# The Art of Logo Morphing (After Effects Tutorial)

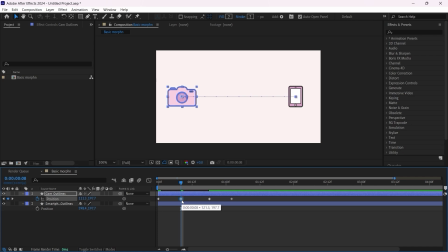224s
okay so i'm holding shift and i click two times on the left arrow and same thing for this i'm gonna hold shift and click the right arrow two times now let's select everything f9 for the easings
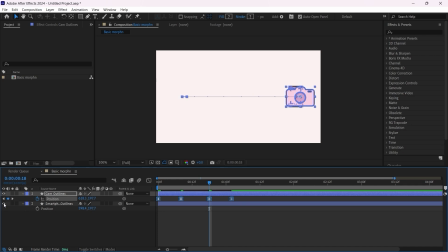243s
now we can hide the smartphone layer and just go to the speed graph and adjust this now what we want to do is that we want to accentuate the speed here in the middle because this is where the transition or the morphine will happen
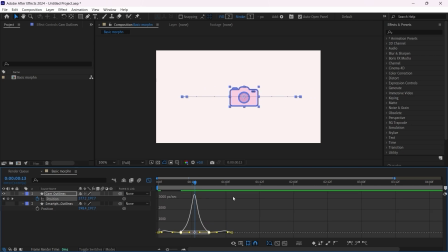261s
okay so something just like this and then for the last keyframe i'm gonna do the same thing so just move this handle like this and
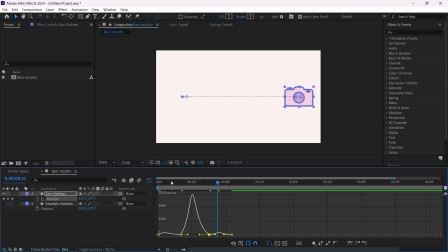275s
this should be good okay now let's click on play okay looks good
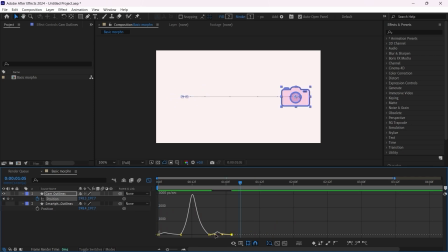291s
maybe just a little bit more adjust this one like this or maybe just put this one here a little bit far away because i want it to follow through and come back to its place a bit slowly
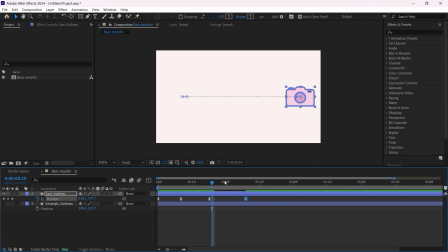okay this is better let's move it a little bit more like around here
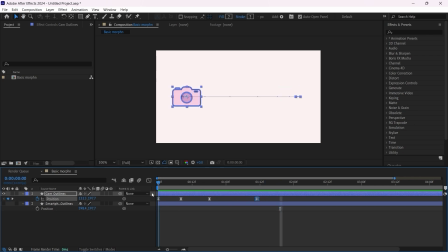325s
now let's do the same thing for the rotation so r for rotation then add a keyframe click on use so i can have access to all the keyframes then add another keyframe here another
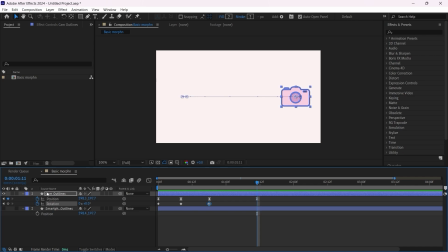341s
one here and another one here okay so for this one the second one let's put minus six something like this and then for this one let's put just
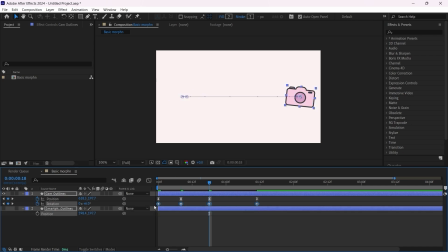360s
the number six so same thing f9 go back to the speed graph and then pretty much do the same thing as we did with the position keyframes you
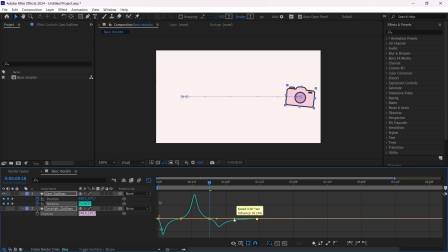know this one looks like this all
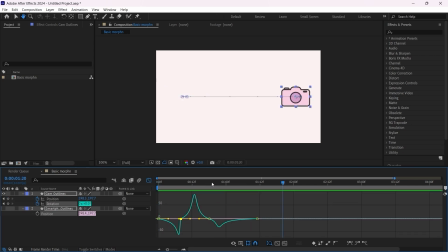389s
right just click on play okay looks good now this tip is important let's take the playhead and put it right here on the last keyframes bring back the smartphone layer
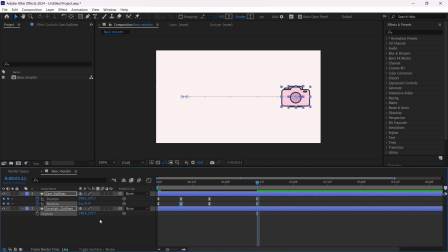408s
and now what we want to do is just pair this smartphone layer to the camera layer all right so click on this one the big whip and parent it to the layer okay do not parent it to any of these parameters just parent it to
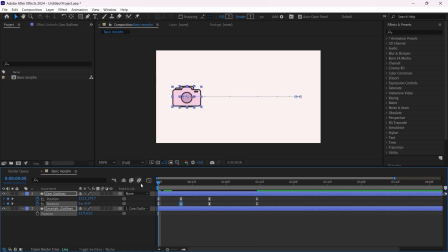424s
the layer now if we click on play or as you can see that they're moving together now so for the morphine it's gonna happen right here in the middle let's bring speed graph zoom
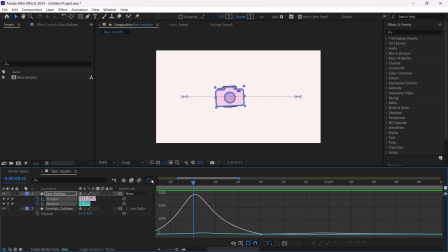443s
in a bit okay so around here i'm gonna go ahead and trim this layer here and trim this one here just